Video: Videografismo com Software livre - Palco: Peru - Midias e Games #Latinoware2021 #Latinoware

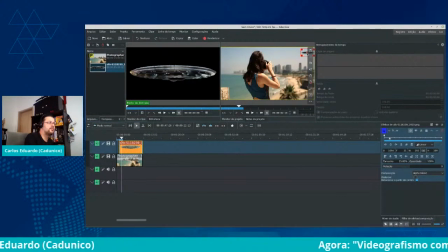(47:47)
eu tenho que ver mais ou menos aonde ela está não, não, ai meleca show só chegar um pouco pra cá, malandragem se o menu tá aparecendo Ela está mais ou menos aqui Vou colocar aqui,
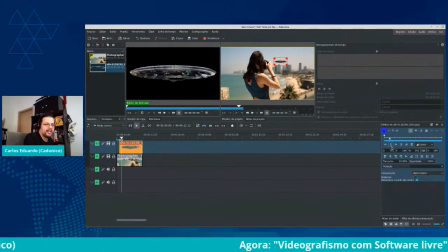(48:05)
beleza Exatamente esse ponto E eu vou marcar aqui Um reloginho Um frame, pronto E neste primeiro frame Esse cara Está aqui fora Então quando eu ando
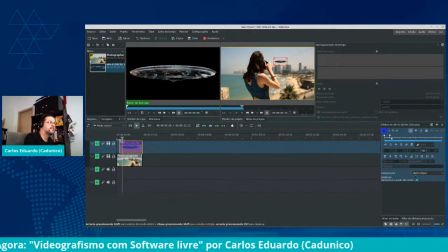(48:27)
Ele vem Só que além disso ela move um pouquinho o bicho então nesse frame aqui eu já posiciono ele mais ou menos aqui
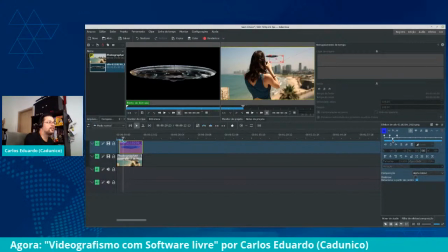(48:44)
ele já marcou automático ela faz está fazendo o trajeto do vídeo aí ela joga pra lá tá vendo
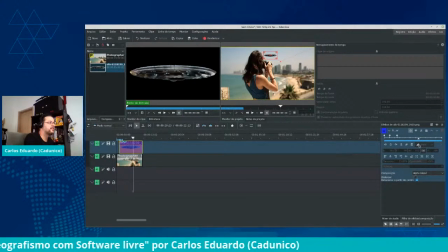aí eu pego meu disco voador coloco mais ou menos aqui Aí ela está fazendo, está vendo?
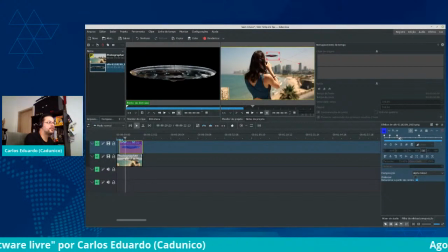(49:22)
O caminho. Aqui eu posso fazer, antes dela ir embora. Deixa eu ver aqui.
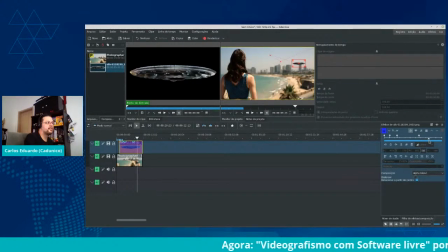Para o disco não ficar muito paradão, eu dou uma subidinha pequena aqui.
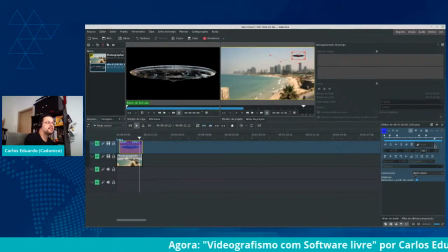(50:00)
E ela sai de cena. Então, quando ela sai de cena, eu faço
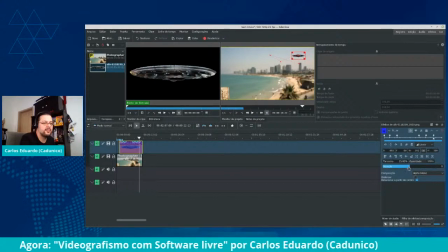(50:15)
uma leve rotação. Para não ficar paradão, eu dou uma micro subida.
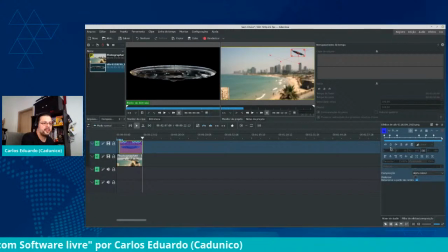(50:37)
E no final, depois que ela saiu, eu insiro o keyframe, antes, antes, deixa eu só fazer, opa, fazer uma coisa aqui,
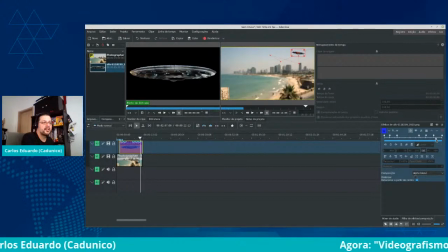(50:57)
só que antes, aqui está 19, né? 19,
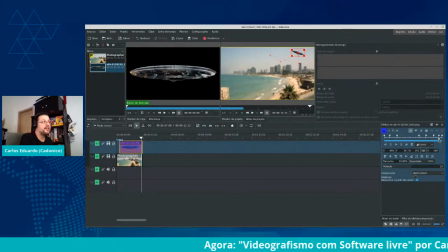(51:17)
o mesmo frame. Eu tenho um frame parado. Aham. E para trás. E depois no final, ele é rotacionado para frente.
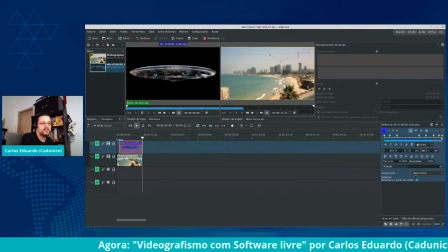(51:35)
E ele saindo de cena atrás dela. Então vamos ver como é que ficou essa sequência